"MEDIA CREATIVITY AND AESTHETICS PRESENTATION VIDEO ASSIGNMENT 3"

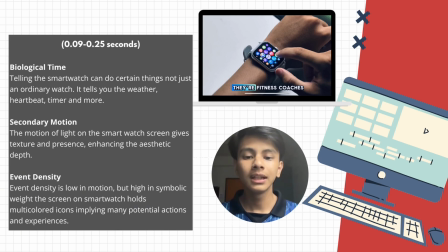8:28 The screen on smartwatch holds multicolor icons, implying many potential actions and experiences.
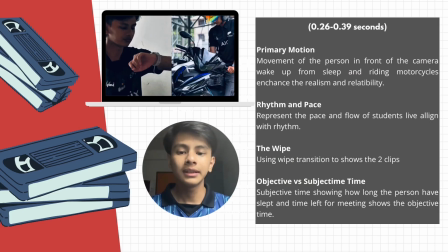8:38 Okay, in 26 to 39 seconds, I'm using primary motion, which is movement of the person in front of the camera, wake up from sleep, and riding motorcycle, enhance the realism and relatability.
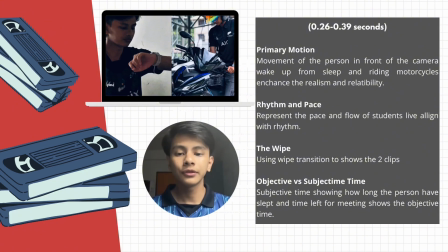8:55 Next, I'm also using rhythm and pace that represent the pace and flow of students' life aligned with rhythm. I also using the white transition to show the two clips.
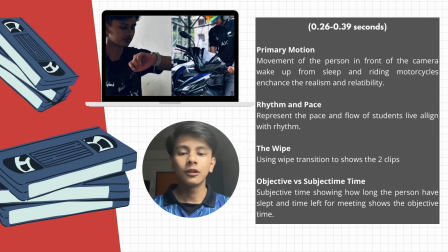9:12 And finally, object versus subjective time. Subjective time showing how long the person have slept, and time left for meeting shows the objective time.
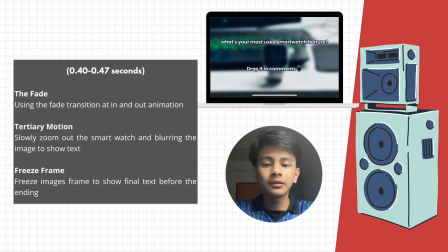9:27 Okay, in 40 to 47 seconds, I'm using the fade transition at in and out animation. I'm also using tertiary motion, which is it slowly zoom out the smartwatch and blurring the image to show text.
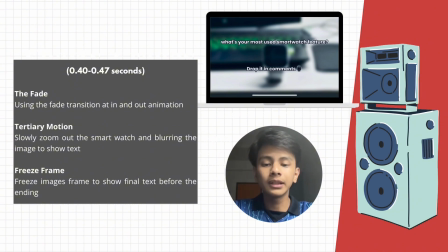9:47 Next, I'm using freeze frame, which is it freeze image frame to show final text before the ending.
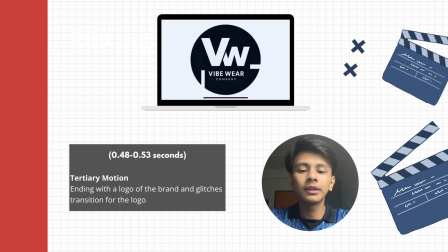9:57 And finally, in 48 to 53 seconds, I'm using tertiary motion for ending with a logo of the brand and glitches transition for the logo. That's all for me. Thank you.
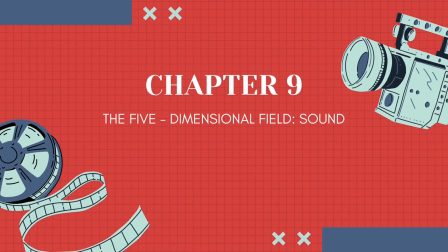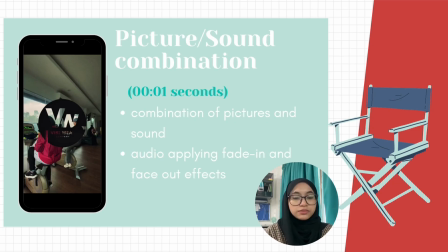10:17 Today, I would like to present my video project, which is based on chapter 9. So for the intro, I used a combination of picture and sound that match the mood and the theme of the video. I also edit the audio by applying fade in and fade out effect.
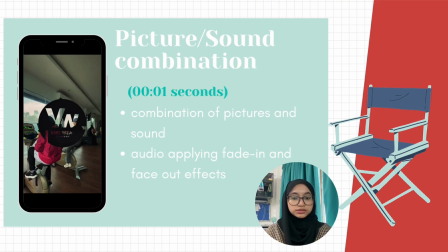10:37 This helped to create a smoother transition and pleasant introduction. So next,
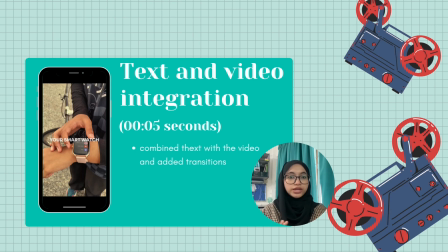10:48 I combine text with the video and add a transition to make it flow between scene and more engaging visual appeal.
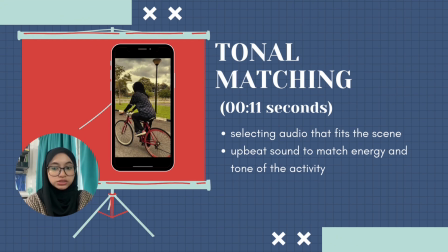10:59 For the background choice, I choose tonal matching, which means selecting audio that fit the scenes. Since the scene is about working out, I use upbeat sound to match the energy and tone of the activity.
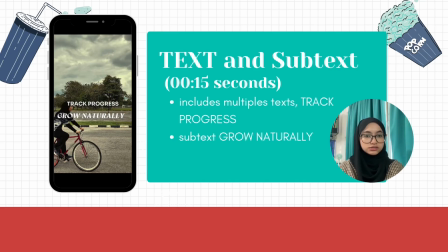11:17 Next, multiple text such as this tag is track process, and for the subtext I put grow naturally to support the message and give clear guidance for the viewers.
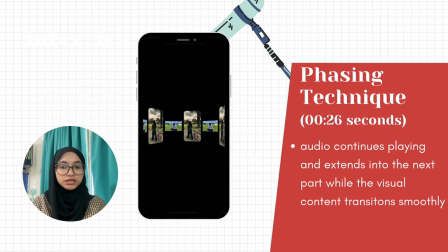11:33 For this part, I use a pacing technique where the audio continues playing and extend into the next part while the visual content transitions smoothly. This help maintain continuity and keep audience engaged.
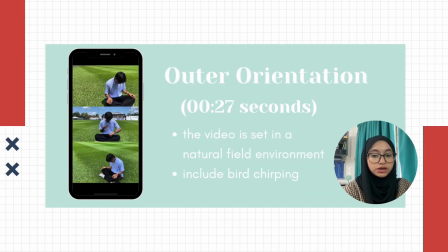11:52 Next of this video, I apply outer orientation of the sound. This video is set naturally feel environment, so I include the sound of bird chirping to support the sense of location, enhance the realism of the scene.